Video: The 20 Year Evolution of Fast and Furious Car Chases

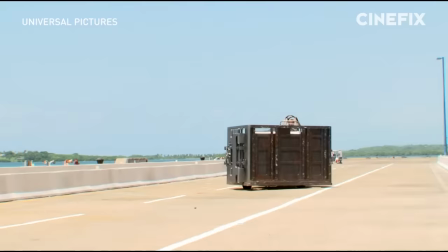(28:46)
To execute the mayhem needed on this bridge, yet more vault types were needed.
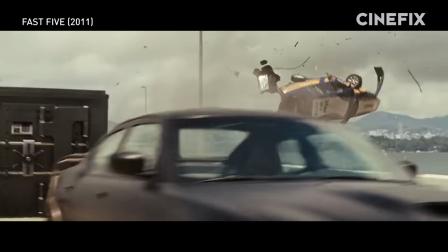(28:50)
For shots like this, where the vault had to absolutely obliterate a car in a head-on collision, the stunt team attached part of the vault to a semi-truck.
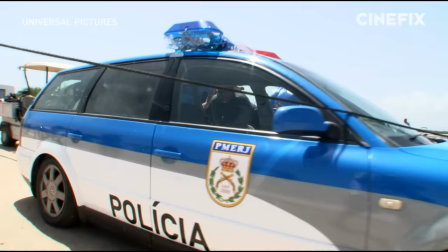(28:58)
And to knock these cars into the drink, they used a crane to turn one of the vaults into a pendulum. That's not all, folks.
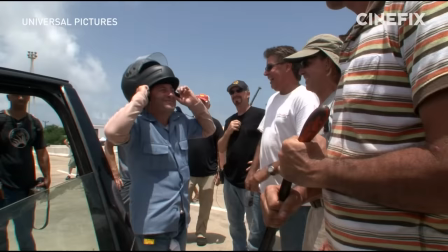(29:04)
They also decided it'd be cool to decapitate a car, too. This didn't require a vault, but it did require their shortest stuntman.
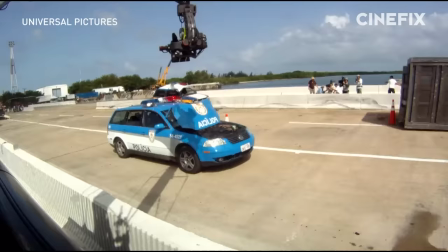(29:11)
And it didn't require a ton of movie magic, either. Yes, they had to pull a wire and yank the roof for dramatic effect, but the cable did decapitate the car.
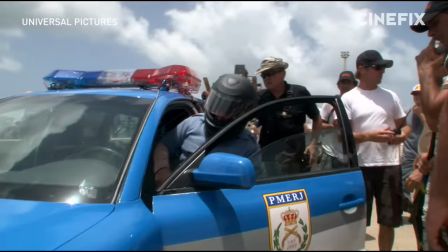(29:20)
And it would have decapitated the driver, too, had he not ducked right before the cable hit. And they couldn't do it in just one take, he did it three times.
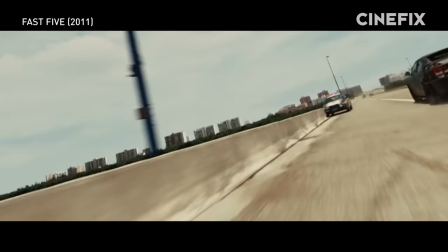(29:29) What's your primary concern? Get down.
In Fast Five, Justin Lin made the biggest Fast and Furious movie in every sense of the word.
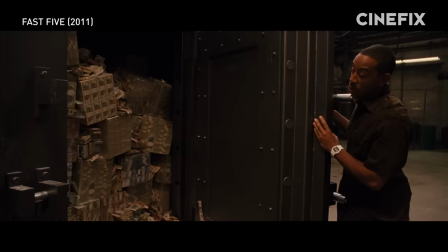(29:36)
It had the biggest budget at $630 million. It brought in the most money, it created the family vibe of the big ensemble cast.
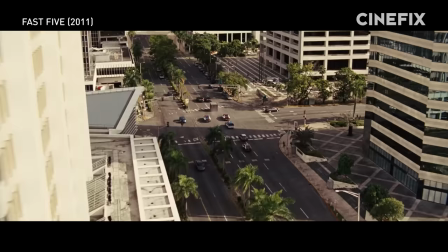(29:44)
And it became a franchise that was about more than just illegal street racing. In short, Justin Lin created what many believed to be the best film of the franchise.
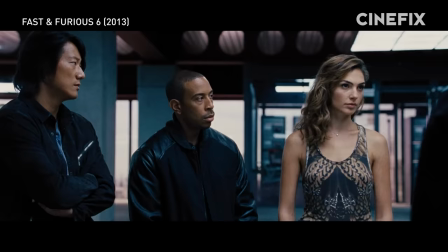(29:52)
So, of course, he'd have to try and outdo himself in Furious 6.
We're not dealing with cops.
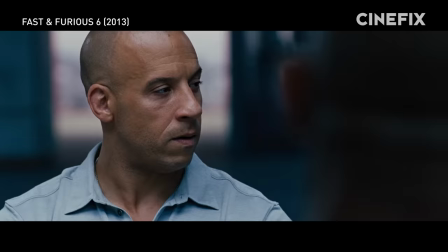(29:57) We're not dealing with drug dealers. It's a whole different level.
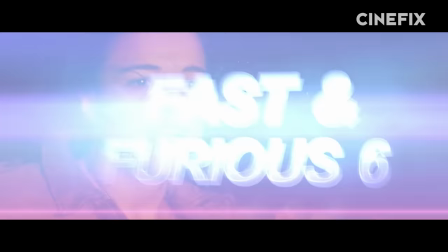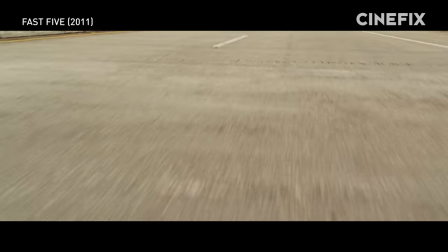(30:08)
Fast Five set a new standard for Fast and Furious movies. Many people still believe it was the best one in the franchise.
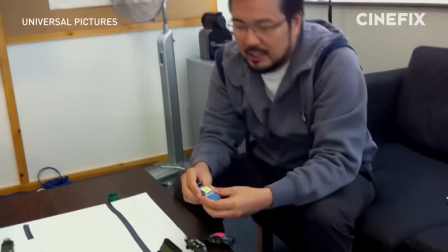(30:14) Sounds personal to me.
For a long time, Lin always espoused how important cars were to the characters that drove them.
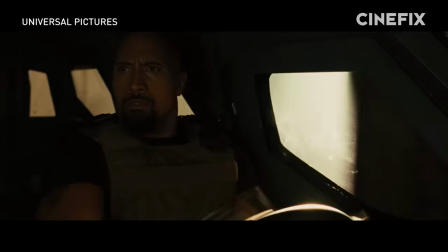(30:20)
I think every time when we make these films, to pick the cars as the extension of the character.
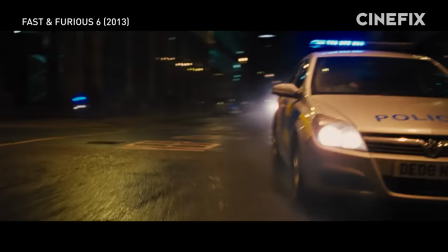(30:25)
Now, with Fast and Furious 6, he had the ability to create and acquire some truly unique vehicles.
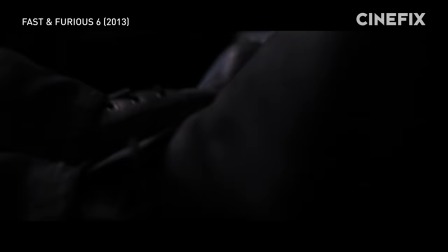(30:31)
And he used their distinct properties to push the action further than it's ever gone before.
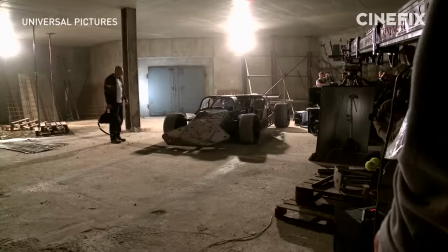(30:37)
One of the most exciting things for me was the idea of the flip car.
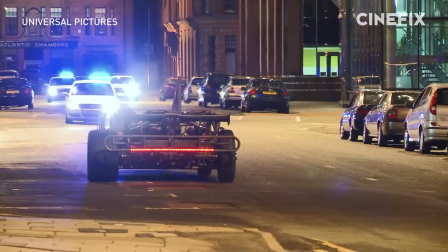(30:42)
Justin called me early on, I said, I want something that's gonna run head on into vehicles and launch them into the air.
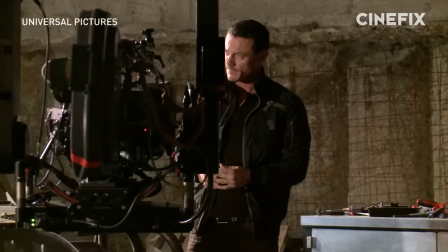(30:49)
It came really from the design of who Shaw is.
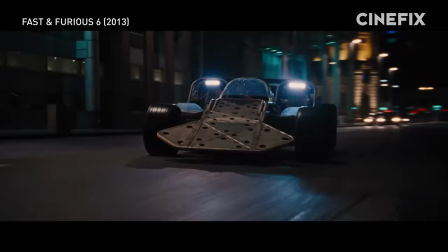(30:53)
He is someone that will go right into the middle of a storm and demolish everything in its way.
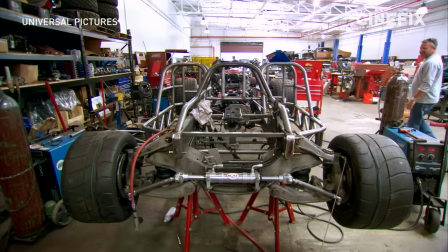(30:58)
Building custom cars from scratch was nothing new for Dennis McCarthy and his team. But they really went above and beyond with Shaw's flip car.
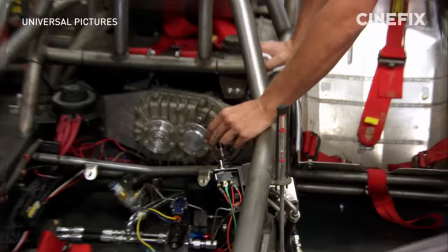(31:06)
It can drive in ways regular cars can't, thanks to its front and rear steering, which allows it to crab around and drive sideways.
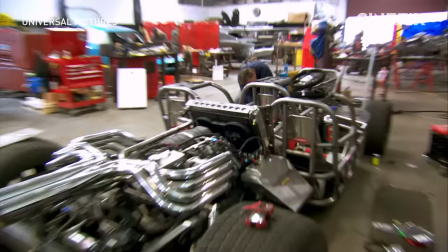(31:13)
But not everyone was convinced that the flip car would do what its namesake promised.
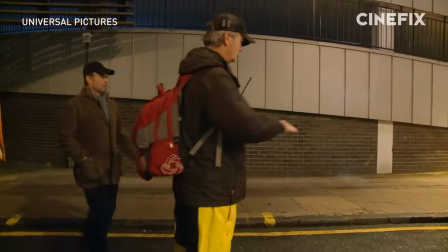(31:17)
I remember sitting down with Andy and Spiro and And they're like, it's gonna be great, but you actually can't flip the car.
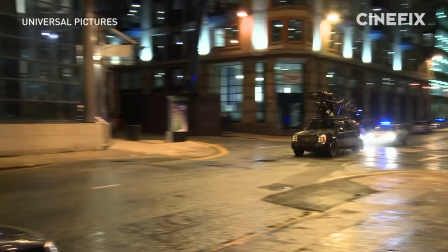(31:23)
It's too hard. And I said, well, let's just try it.
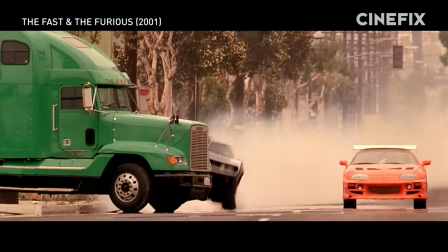(31:25)
The initial plan was to just shoot the car flips the old fashioned way, with a pipe ramp, just like they did when Dom charged headlong into a semi all those films ago. But that all quickly changed once they realized the flip car actually worked.
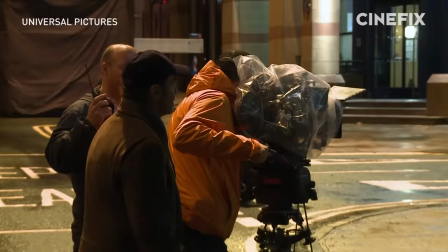(31:38)
When Justin saw the results of what we were able to do, it called me up and goes, I want you to add more police cars. Flip more police cars, crash more police cars. That was pretty fun.
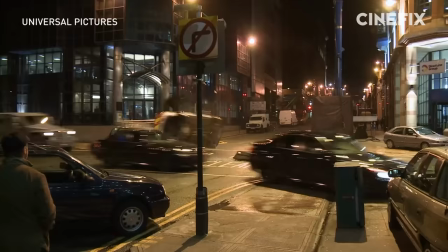(31:48)
On screen, the flip car was definitely causing a ruckus, but it wasn't the only tool the filmmakers used to create mayhem on the streets of London.
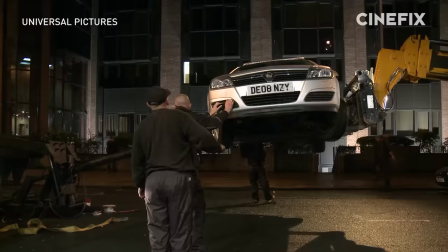(31:56)
Take this super cannon, for instance. This thing is able to launch a car 45 feet before it hits the ground and starts tumbling.
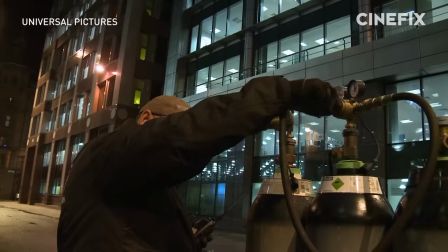(32:03)
The reason I like this special effects shotgun thing we're using is that it actually shoots the car out accurately in one straight line,
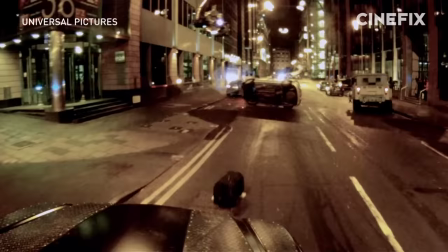(32:11)
and it gets it to roll many times. So the cars have time to either veer around it or hit it.
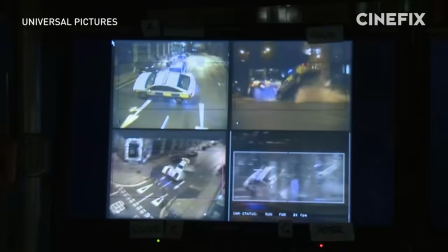(32:16)
And because we're able to control this role, we're able to put cameras in a better position to tell the story.
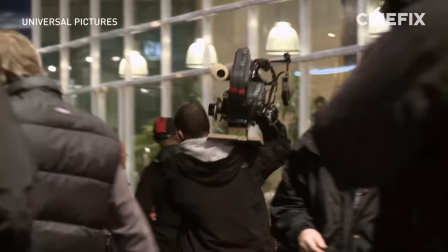(32:22)
These stunts are expensive to run, even for just one take, which is why some stunts could have up to 12 cameras covering it.
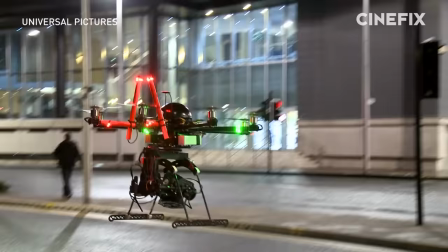(32:29)
And in typical Fast and Furious fashion, they're also using the latest and greatest in camera tech to get that perfect shot.
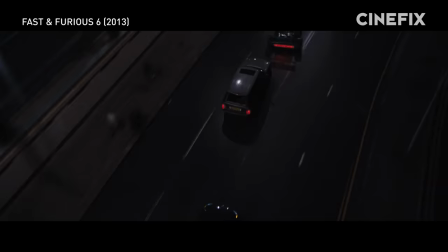(32:36)
We also had the Omnicopter, the guys go over the top of buildings and swoop down into the cars and some really cool shots.